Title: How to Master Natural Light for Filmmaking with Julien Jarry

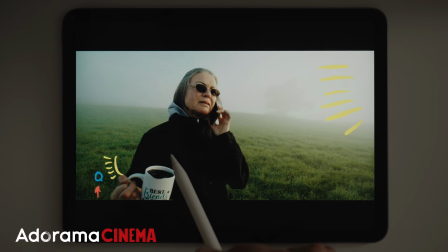249s
We're not going too far in either direction. I don't mind the black jacket, so the ratios here are good.
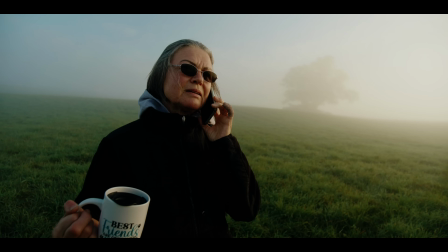257s
I'm a little bit closer to the light than we've seen in previous examples,
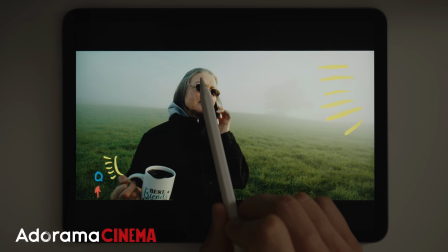262s
and what you're getting here as a result of that is this beautiful wrap on her face with a little bit of light right here on her cheek.
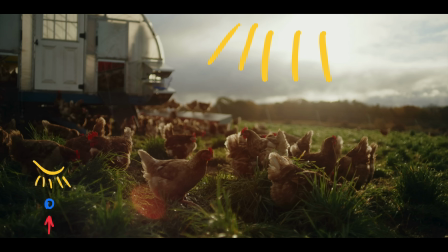271s
So this is an example of pretty much direct backlight. When you do stuff like this, it is absolutely the most extreme situation and scenario. So subject is directly sandwiched between camera and sun. And when this works, and you keep your ratios, you hold your ratios.
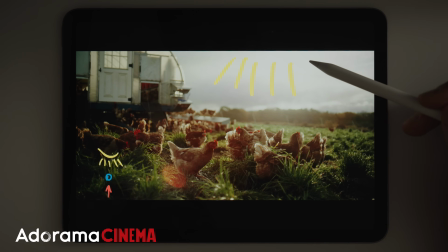289s
As you can see, they're harder to keep. The sky is starting to blow out. Some of this stuff is dark.
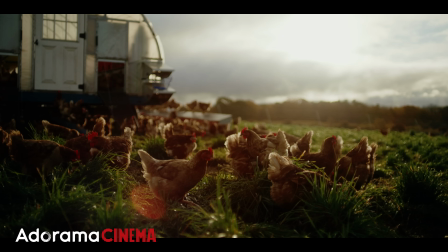295s
When you get it right, It's extreme and it's beautiful, and there's hard contrast. You can also see there's a lens flare here. That's what can also happen when you point directly at the sun. It's really just going to be a situation for you to just do some trial and error.
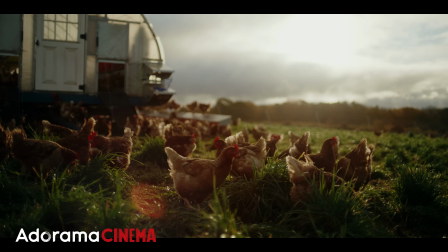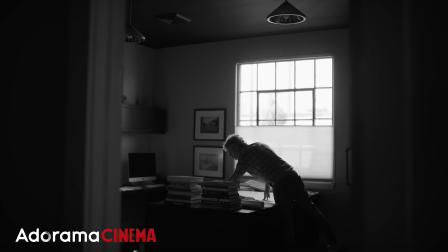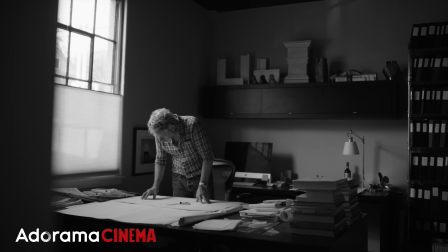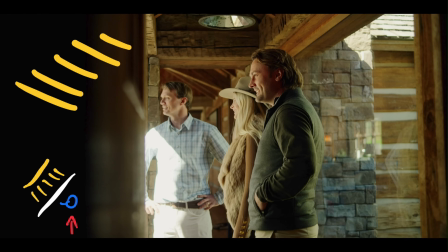328s
Now let's move on to window light. So basically, same concepts exist, and windows generally soften the light. So that's a good thing. And I've added this white line here to represent the window.
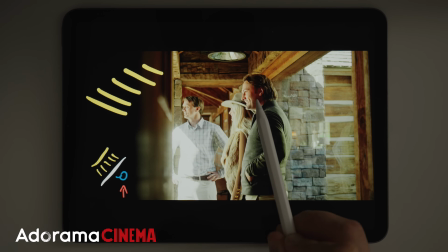340s
You can see there's some hard light coming in here, but not quite on the face. Dark side here looks absolutely beautiful. Rim lights, beautiful light on the face. From a ratios perspective, this is way more blown out than I would like,
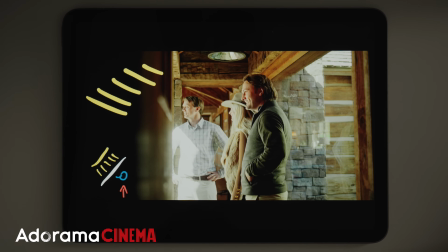354s
but it's just one of those times where I'm gonna sacrifice that and I'm really focused just on the overall scene.
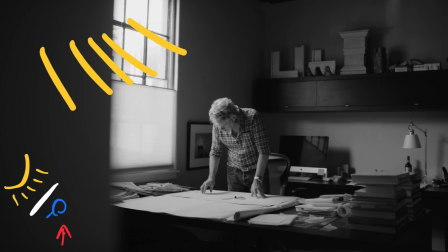361s
This is a good example of sort of ratios and patterns. You've got this dark column here.
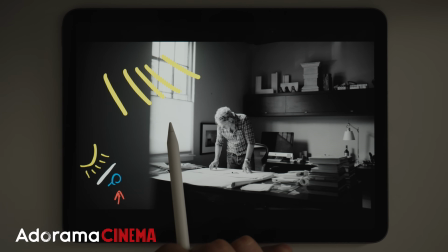367s
We've got a window that is not blowing out enough to be distracting. It's pouring beautiful natural window light onto our subject. And then we have some dark elements here. Again, where's my camera facing?
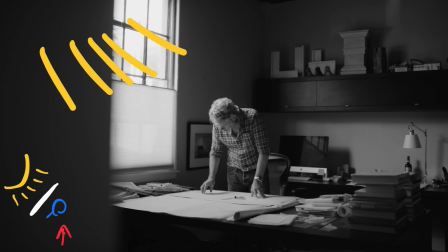379s
My camera's facing towards the window, and the subject is in between the window and I. Same thing here, just like I said.
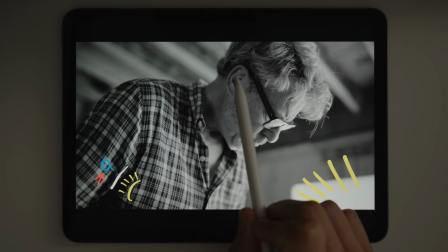387s
Now, depending on what's going on behind me, the dark side of their face might be darker or lighter, and that would be called fill or negative fill. And so if you were to push something dark, or if you had a dark wall here, it would darken up this side of their face.
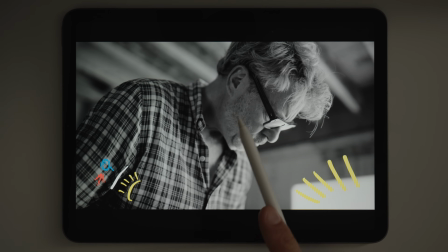405s
And if you pushed something white or a reflector or even a white wall here, there would be some more fill.
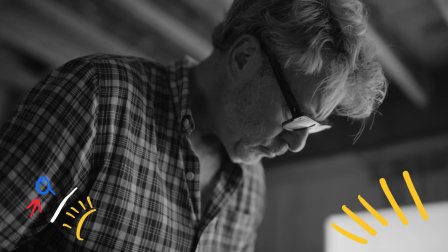412s
And I can tell just now, not only do we have this beautiful wrap on his face from the window, but his dark side of the face is a little bit more filled than some of these other examples.
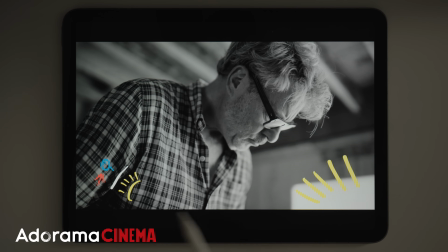423s
And that must be because either the architecture plans that he's looking at or a wall behind him is filling in some of that shadow side.
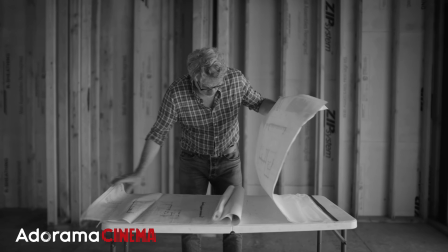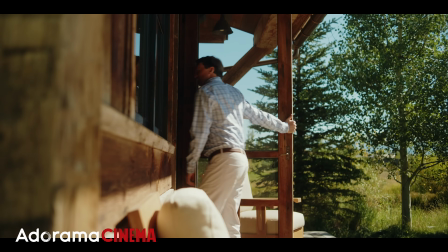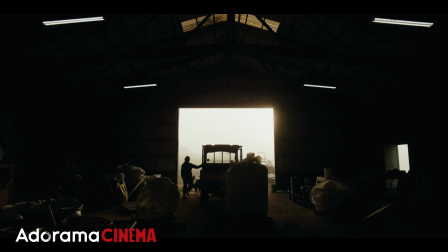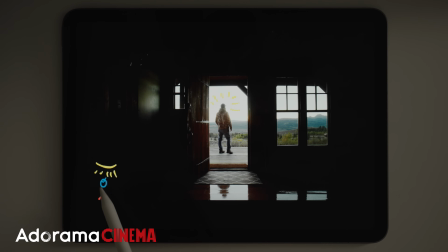449s
Now we'll go on to some silhouettes, directly sandwiching the subject between the sun and the camera.
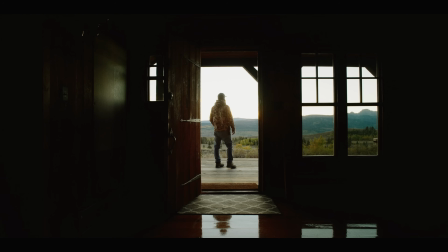456s
And this is where you're going to have some of the most extreme, contrasty, powerful images, but you're going to have to do it carefully in order to keep your ratios in check.
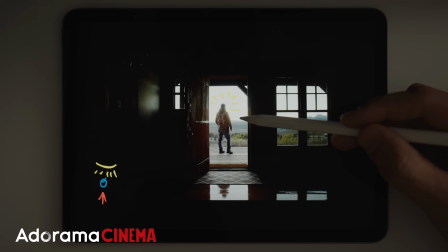468s
So my ratios are just in check here because the sky is not blown out. You get this beautiful, almost film burn where the mountain meets the sky.
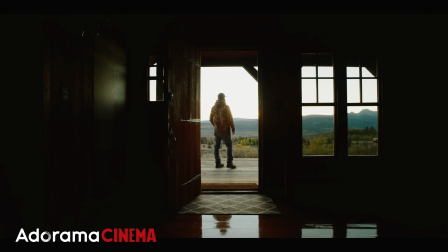477s
I love this image, and I love silhouettes in general, especially when they're done well. Again, silhouette, making sure to hold the highlights here and not burn them out. And from a ratios perspective, yeah, there's absolutely nothing in the blacks, and the blacks are crushed, but what a powerful image.
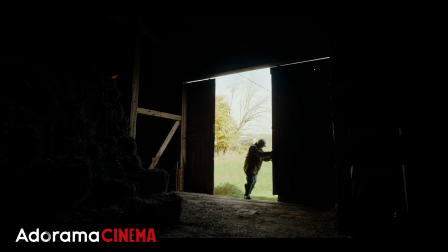497s
This is a great example and reminder. If you don't know what to do, just get on the dark side.
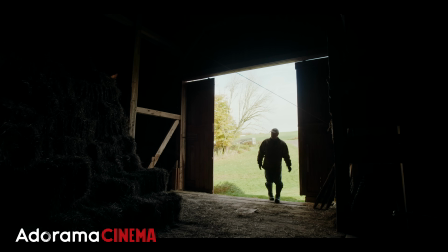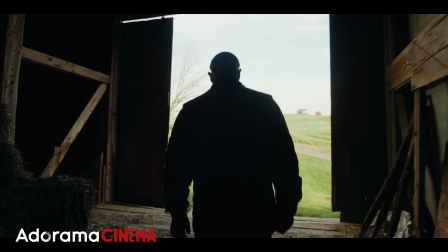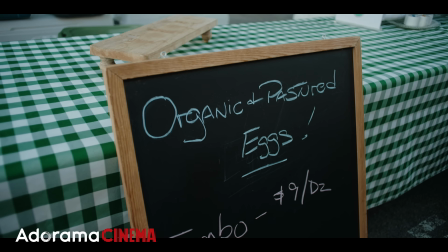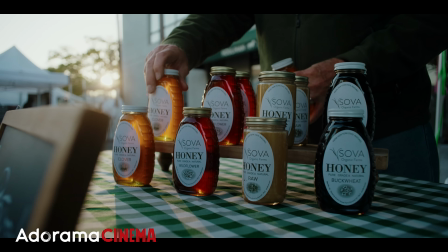521s
All right, so I've put this little sequence in here just to show you how I move through some B-roll coverage.
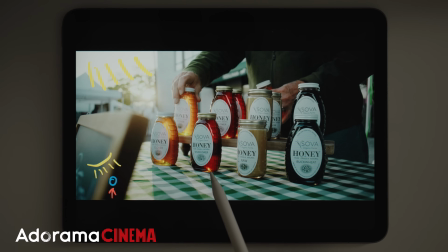527s
I'm here shooting towards the light. You get this beautiful golden color lighting up the honey. You get a beautiful rim on all these tops and his hand, and you get to see some lens flare.
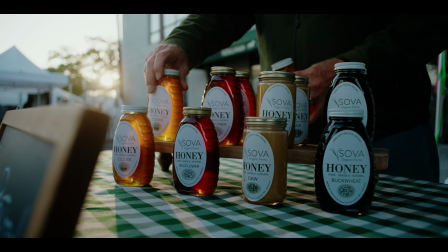541s
Now, from a ratios perspective, full-on backlight is fun and good, and it looks good, and it's extreme with a lot of contrast, but you can get close to breaking your dynamic range and your ratios.
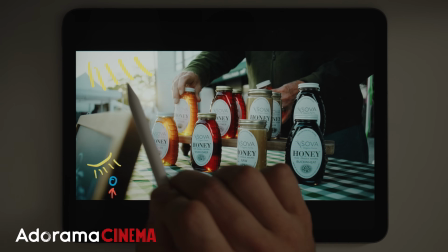553s
If this was just all white sky, I probably wouldn't have pressed the record button,
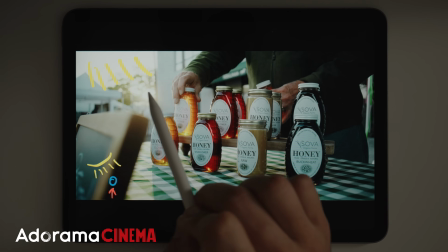558s
but since we have this stuff breaking up the background, I felt like it was holding just fine.
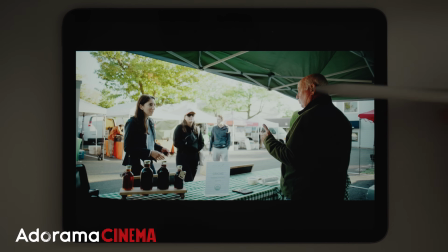564s
I got a lot of coverage this day, but I got this image in particular, knowing perfectly well that this background it's definitely blowing out.
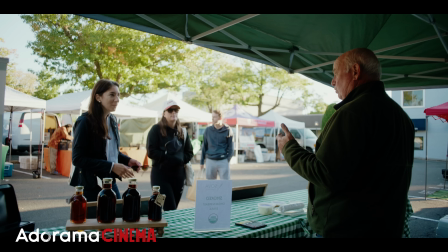572s
It's hotter than I'd want it to be. It's not my favorite frame in the world, but I put it in the documentary and it told the story.
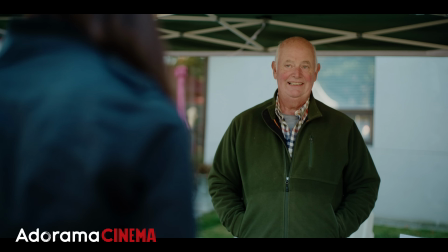579s
And the same thing goes for this frame. This is a really good example of flat lighting. So the lighting coming from the front of his tent is lighting his face.
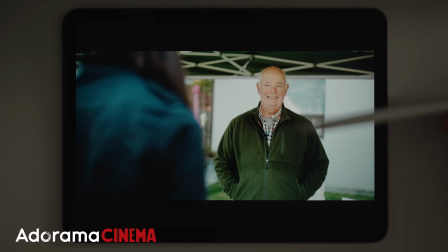588s
As you can see, I'm on the same side of that light, and there's not necessarily this beautifully strong
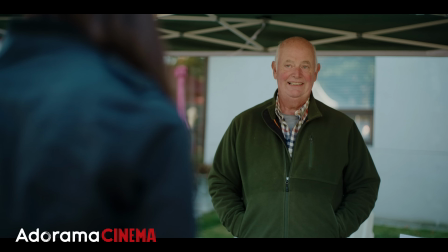595s
dark side of his face, it's just flat. I've just had to keep this in here. It tells the story well, and that's okay sometimes.
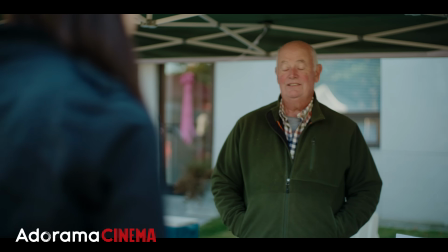604s
The story is more important than the perfect frame.
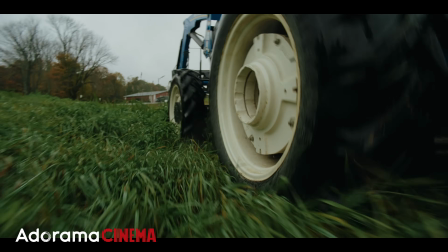610s
So continuing on the theme of flat lighting, not necessarily the perfect,
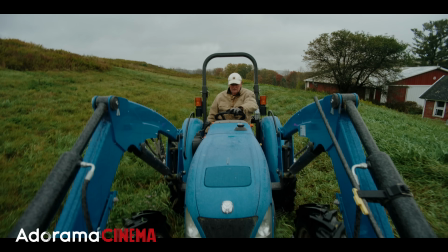615s
most epic lighting in the world, this was a really cloudy and actually rainy day. And it is definitely interesting that I'm up here on the bucket of this tractor, but from a lighting perspective, the lighting is just sort of the same everywhere you look.
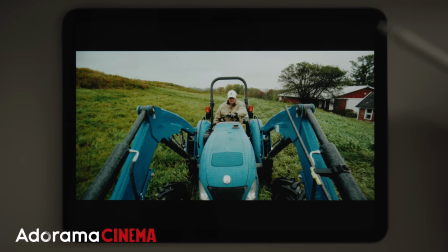631s
And again, sometimes that's okay. You have to do what you do. On a day like this, when it's cloudy, you really can do whatever you want.
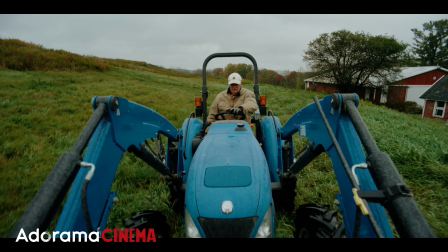640s
I would just encourage you that if you can find things that will create shadow,
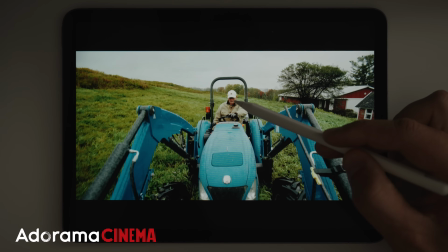646s
this tree to try and create shadow on his face, or maybe a dark building.
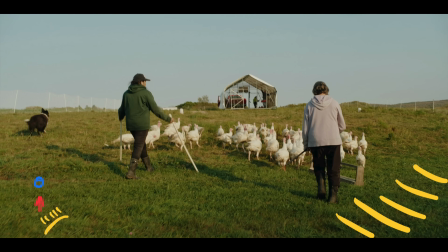651s
Here's an example of not shooting on the dark side of the face. It's much less contrasty, it's a flatter image, it's less dynamic, but it does work and it certainly tells the story.
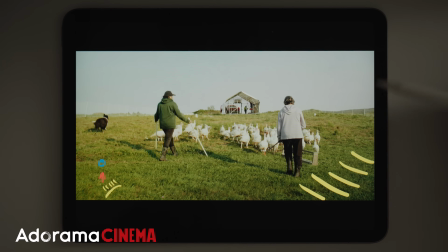663s
These farmers and even this dog over here are herding these turkeys who got out of their pen.
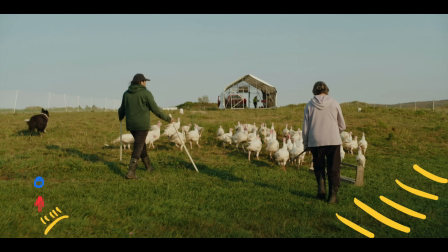670s
It was happening in front of me and I had to just shoot it. But I really enjoyed this composition of the two with the turkeys and then the enclosure in the back.
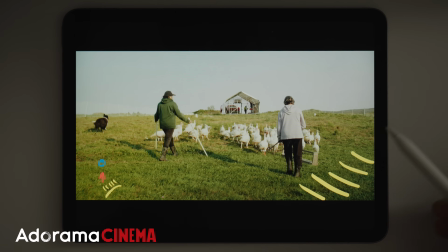678s
And so this looks good because it's late in the day. The shadows are long.
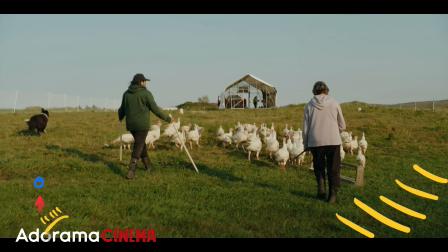683s
The sun is really beautiful and warm, but it's certainly flatter and there's less shape.
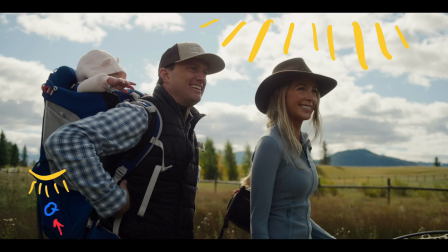689s
This is definitely like one of the safest things to do. Backlit, pointed towards the sun, subjects in between. The hats and the subjects are absolutely backlit and there's rims everywhere,
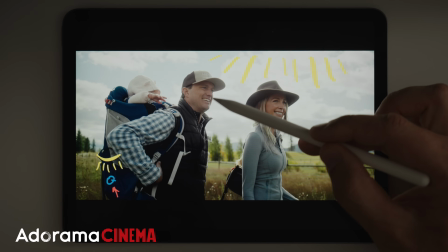703s
and that's beautiful, but their faces are quite flat. There isn't much wrap, and if the ground is green or brown or whatever,
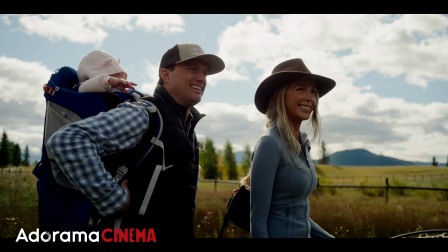712s
that color might be reflecting back onto them. But when in doubt, just backlight them and go from there.
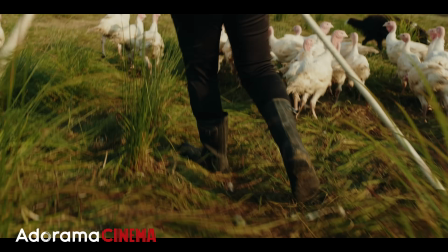Now we're going to go out and shoot and try to apply what we've learned here into some real-world, fast-paced examples.